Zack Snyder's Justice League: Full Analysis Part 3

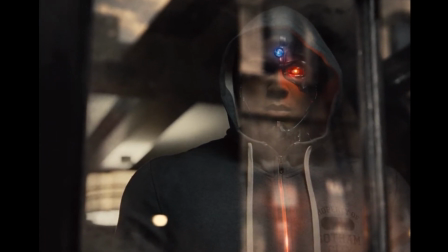[8:07]
Which brings him back to his own time as a star player for Gotham City University's football team.
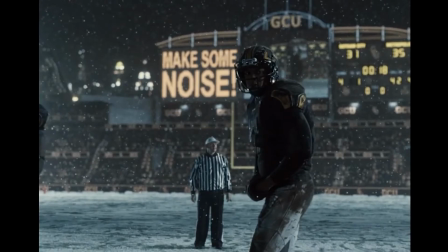[8:13]
We saw one of GCU's football games in BVS, so it's cool to see it return in this form.
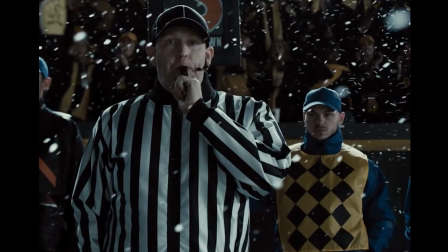[8:19]
Here, Victor is not a haunted cyborg, he is just a normal person focused on his game.
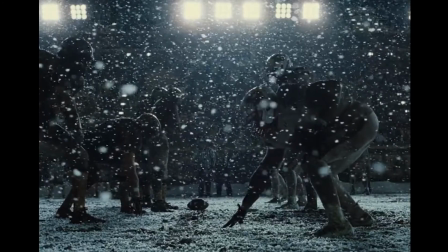[8:24]
He is actually the quarterback and captain of the football team.
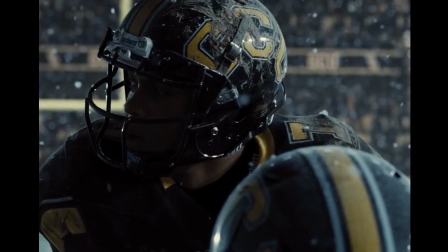[8:28]
The sequences of Victor playing football in the snow are like the sequences of Aquaman heading to Atlantis.
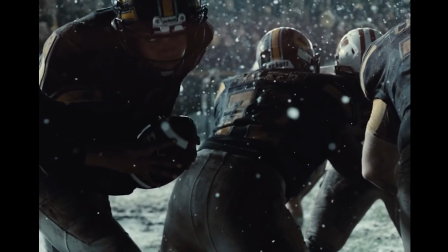[8:33]
They are gorgeous to look at, to the point of being iconic. When I think of a Zack Snyder shot, this is where my mind will go.
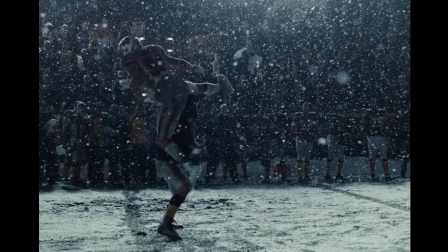[8:41]
This musical sequence doesn't have lyrics like many of the other characters have had, but I feel this achieves a similar effect.
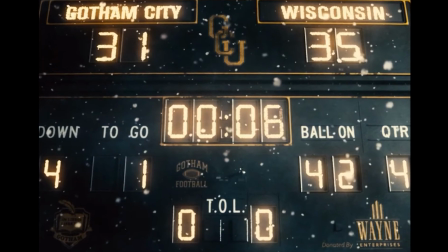[8:48]
This is Victor's unforgettable moment to shine.
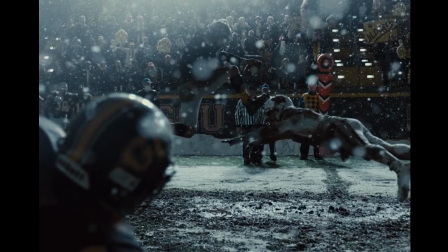[8:51]
The way this game is filmed makes it feel monumental, as if the world were revolving around the outcome of this football game.
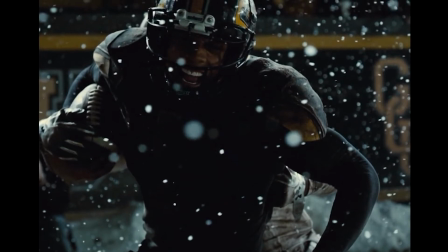[8:59]
Hulkenberg's score is dramatic, intense, and triumphant.
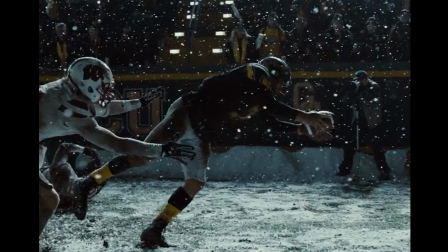[9:02]
The combination of the music and the visuals leave this scene feeling every bit as dramatic as any of the world-ending fight scenes.
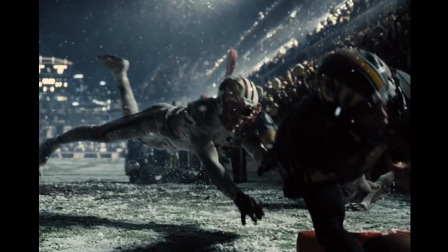[9:09]
There are five seconds left on the clock as Victor leaps in slow motion, slams into his opponents and charges to the touchdown.
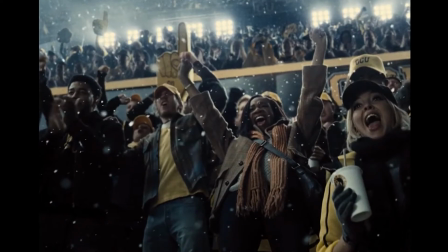[9:17]
You get a sense of his perseverance and his drive. He pushes to the very end and overcomes so many obstacles to win.
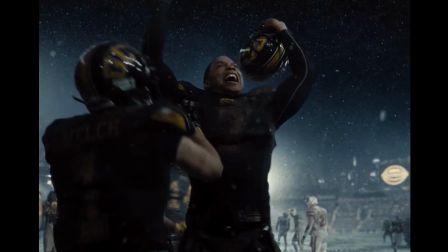[9:24]
As he wins the nail-biter of a game he is cheered on by the crowd and celebrated.
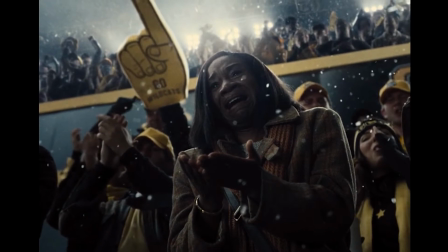[9:29]
We see his mom's support before slowly descending to the empty chair next to her.
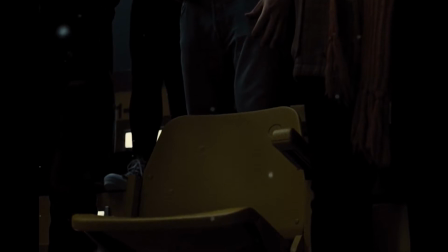[9:34]
The score and the tone slowly darken from a moment of emotional catharsis and triumph to a moment of emotional turmoil.
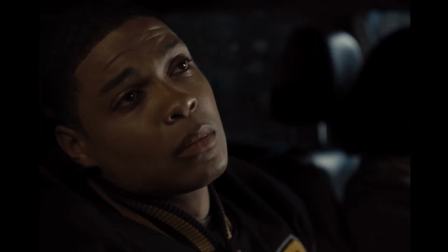[9:42]
We knew up to this point that Victor's father created the Cyborg, and that he was the heart of Cyborg's story somehow,
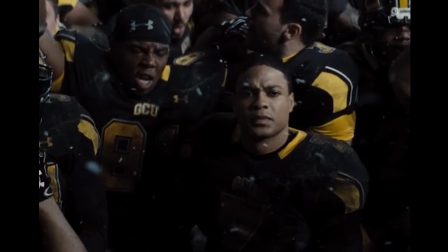[9:48]
but we didn't know what the wedge in their relationship exactly was. Here we get the full backstory of their rocky relationship.
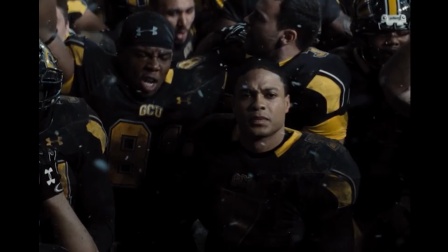[9:56]
No matter how many people are cheering in the stands, Victor's win now feels hollow.
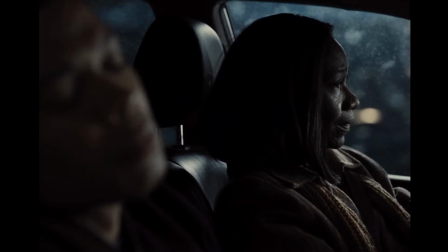[10:01]
He wants and needs the support of his dad, who is absent and too busy with his work to focus on his son.
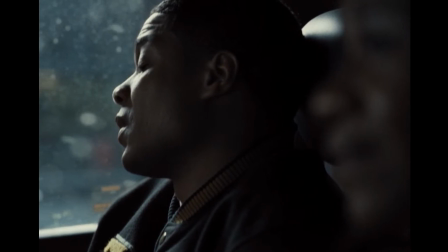[10:07]
Victor's mom tries to explain to him how Silas cares, but has difficulty showing it because he has so much work to do.
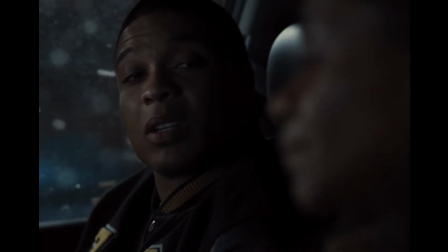[10:15]
Victor doesn't want to give him any credit, and feels like she is making excuses for his continual absence.
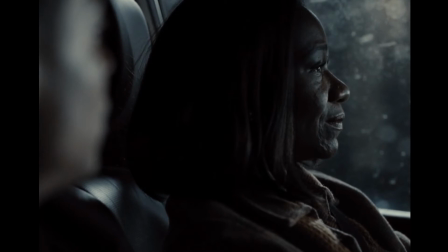[10:20]
His feelings have clearly been hurt, and his words reflect this. He begins to cry as his mom assures him that Silas and her are both proud of him.
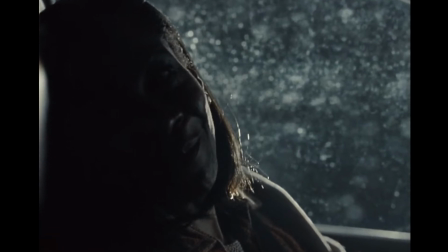[10:28]
It's not often in superhero cinema that our heroes are shown crying, and I love the vulnerability of this moment.
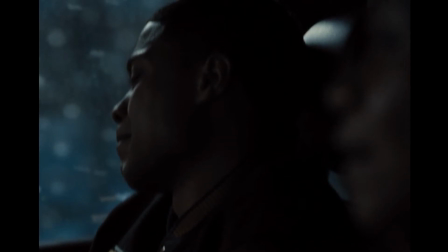[10:35]
The gravity of this storyline is solidified here because the performance makes me really care about this relationship and how it is affecting him.
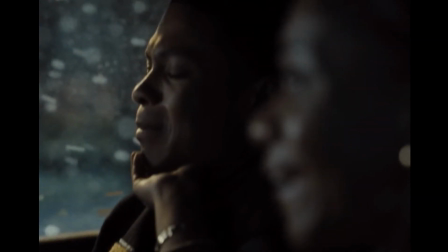[10:43]
He isn't lashing out in anger, he's just hurt and sad and confused.
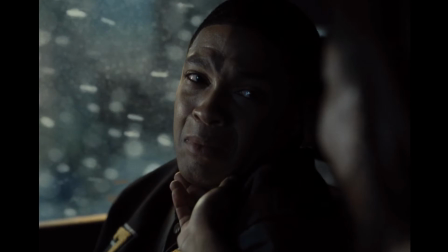[10:48]
I think part of him probably feels unwanted or that his dad doesn't care because Victor's not being prioritized.
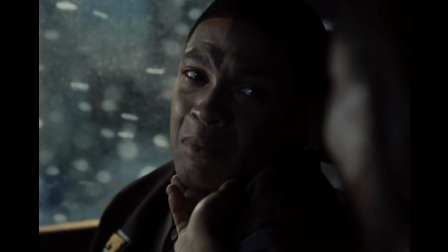[10:55]
Silas's actions have not presented him as a father that is super involved in Victor's life up to this point,
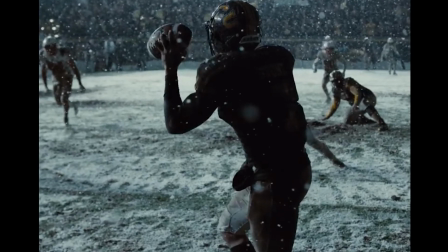[11:01]
and the praise and encouragement and presence of a father is so important to a child,
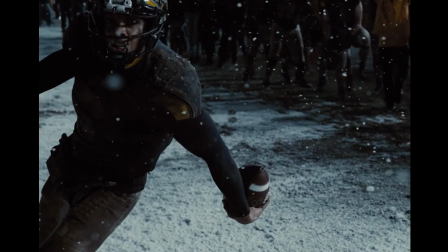[11:06]
especially to a son, and that vacuum leaves a lot of emotional turmoil and questions.
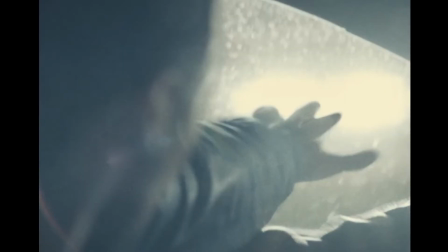[11:11]
The car wreck that is about to ensue is the literal inception of the cyborg. Because of this wreck, he has to be put back together. But Silas is the one who ultimately creates the cyborg and does put him back together.
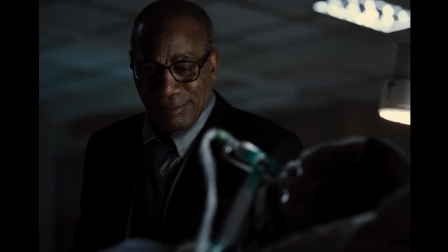[11:24]
So to have Silas and Victor's relationship be the point of dramatic tension in the story works really well. There is a sad irony, but also a hope to the final line before the crash.
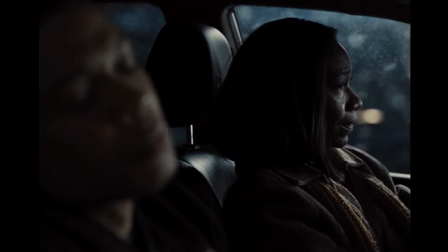[11:36]
Victor's mom says, With everything I know you can do today, I can't wait to see what you're going to be tomorrow.
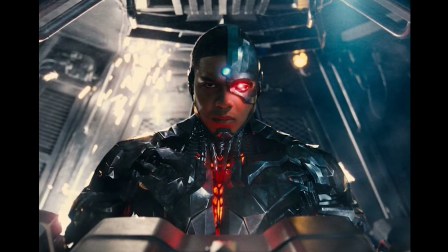[11:42]
We know as an audience that what he will be tomorrow is the cyborg. He will grow and become something greater, a true hero.
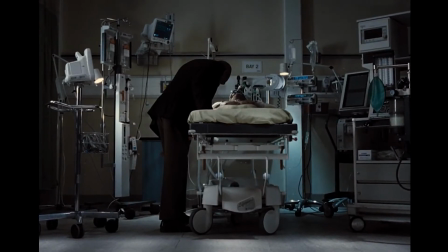[11:50]
But first there is tragedy. It was so sad to see Victor cling to life, staring blankly and breathing through a tube.
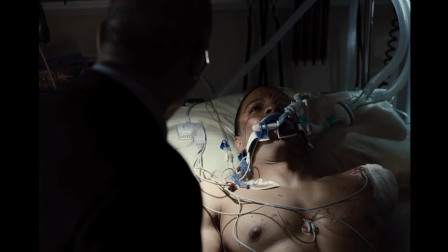[11:58]
Joe Morton gives a powerful performance of Silas who is crying over the body of his son and who has just lost his wife.
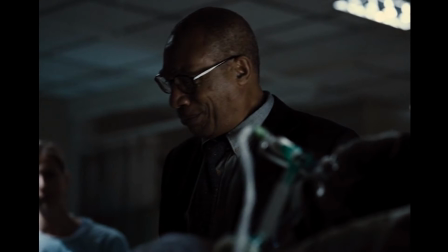[12:04]
This is the meaning of the chapter title, Beloved Mother, Beloved Son.
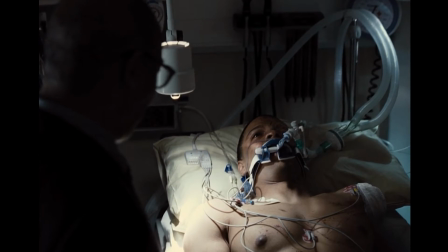[12:09]
This section is a bit of a detour from the main plot of the movie, but I do find it to be a very compelling story in its own right.